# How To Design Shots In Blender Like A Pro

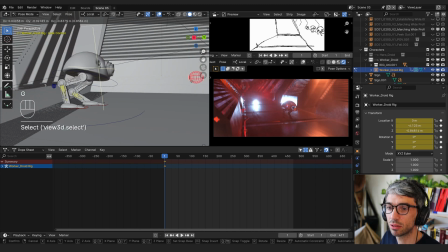Give him a bit of a limp. And instead of looking up, kind of have him looking down like he's really, really defeated.
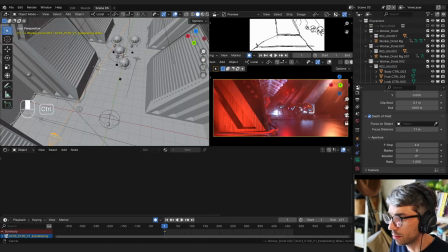He spread his leg out a little bit. The storyboard, we've got like this kind of design like this, right? Where we've got the door where he's going to come out and then we see the guys. It'd be nice to try and combo that. I wonder if we could do that. Let's think about it. If we take this angle,
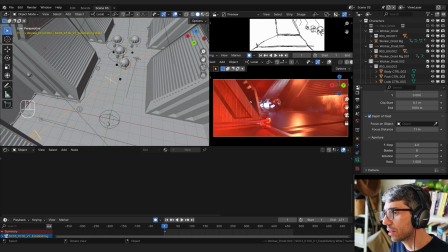we could bring them forward and just give it a beat where we can really see them all walking back. I don't think I need to see down the hallway.
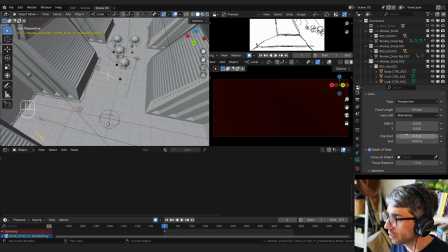Let me go ahead and push my clipping distance out a little bit.
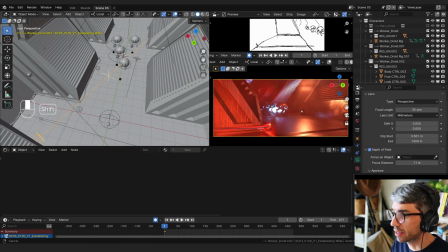That'll just clip the things that are close to camera so we can get inside that wall a little bit without This shot can literally kind of be about setting up his re-entry into the scene and the gang as they come back.
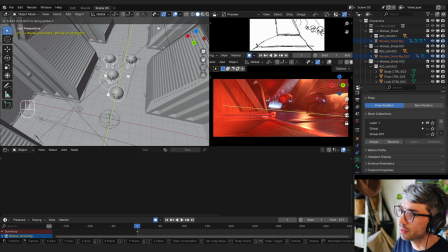I feel like within the shot, they kind of need to like go to here. Now the door is open, right? Let me think about this. Because he falls in, it stays open the whole time, which is kind of weird, I guess, but something like this could be cool.
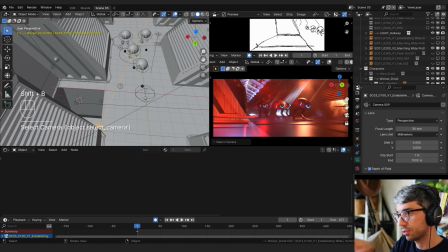All right, now that I've kind of got a framing, it's interesting with the right ideas, I'm gonna try my lenses. I'm just gonna see if I can't make more of a meal of these guys. I'll come in a bit, maybe pull back some. Take my clip start up to two.
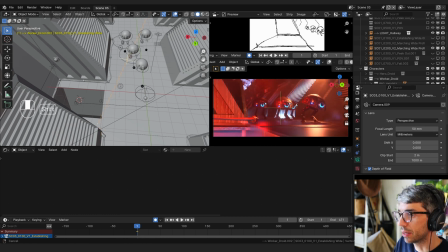And this will just compress the space a bit more and allow me to each of these guys a bit better. Take this camera and I'm going to Control B to bind it to my timeline right here.
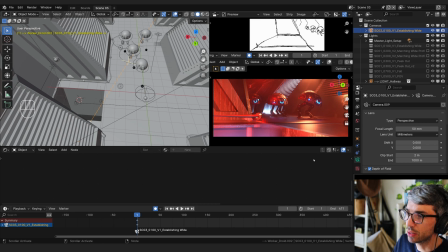And want to make sure I get a good amount of time of seeing these guys come in.
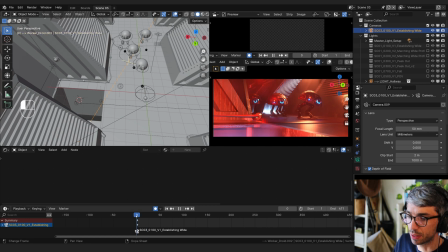So let me block their action out. I'll just ignore my boards for a minute. And I will think about.
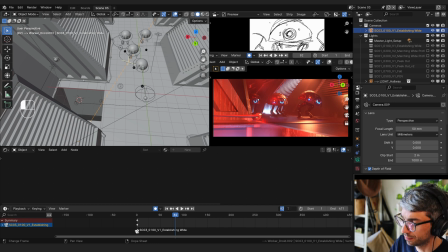Take it to 80 seconds. Is that 2, 4, 6? It's about 4 seconds. Yeah, that feels right. So at this point, maybe my camera
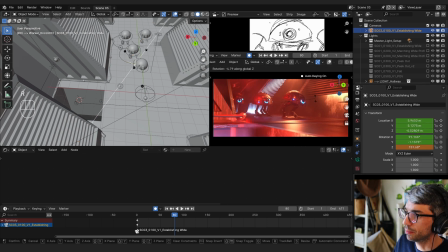will have panned over a little bit more. Maybe track back like this. Like we're gonna make a little bit more of a deal of the door.
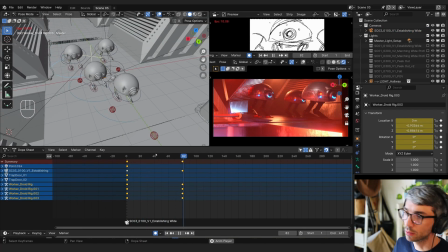Well, something like this. We're framed a bit too low for the action. So I do want to go out of pose mode, go back to my main camera here, and switch to local.
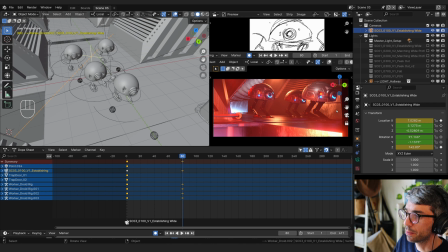So I'm panning and tilting in the local orientation for the camera. And I'm gonna R and X just to kind of tilt up a little bit there. Make sure I frame them well. Getting a little bit of cut through on the side there from our clip start.
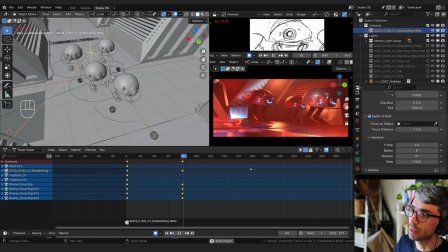I feel like they're moving a bit too fast to be tired. So I will grab the work controls. Also want to make sure, think what I'll do is I'll box select the keys for these droids.
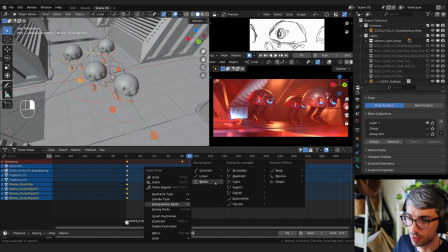I'll right click interpolation linear to make it linear, and then I'll B to box shift B and then hold down shift and then deselect that first key. And make sure I've got this one grabbed just for these guys, and I'll bring it out a little bit until we feel like the speed
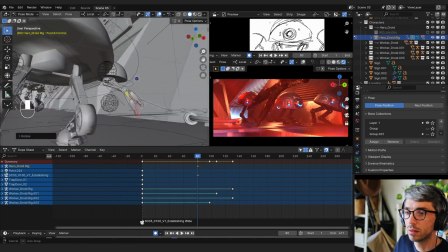makes sense. Yeah, that feels pretty good. Feels good. That reminds me of the previous scene.
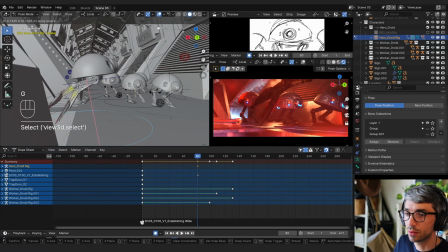So now he's gonna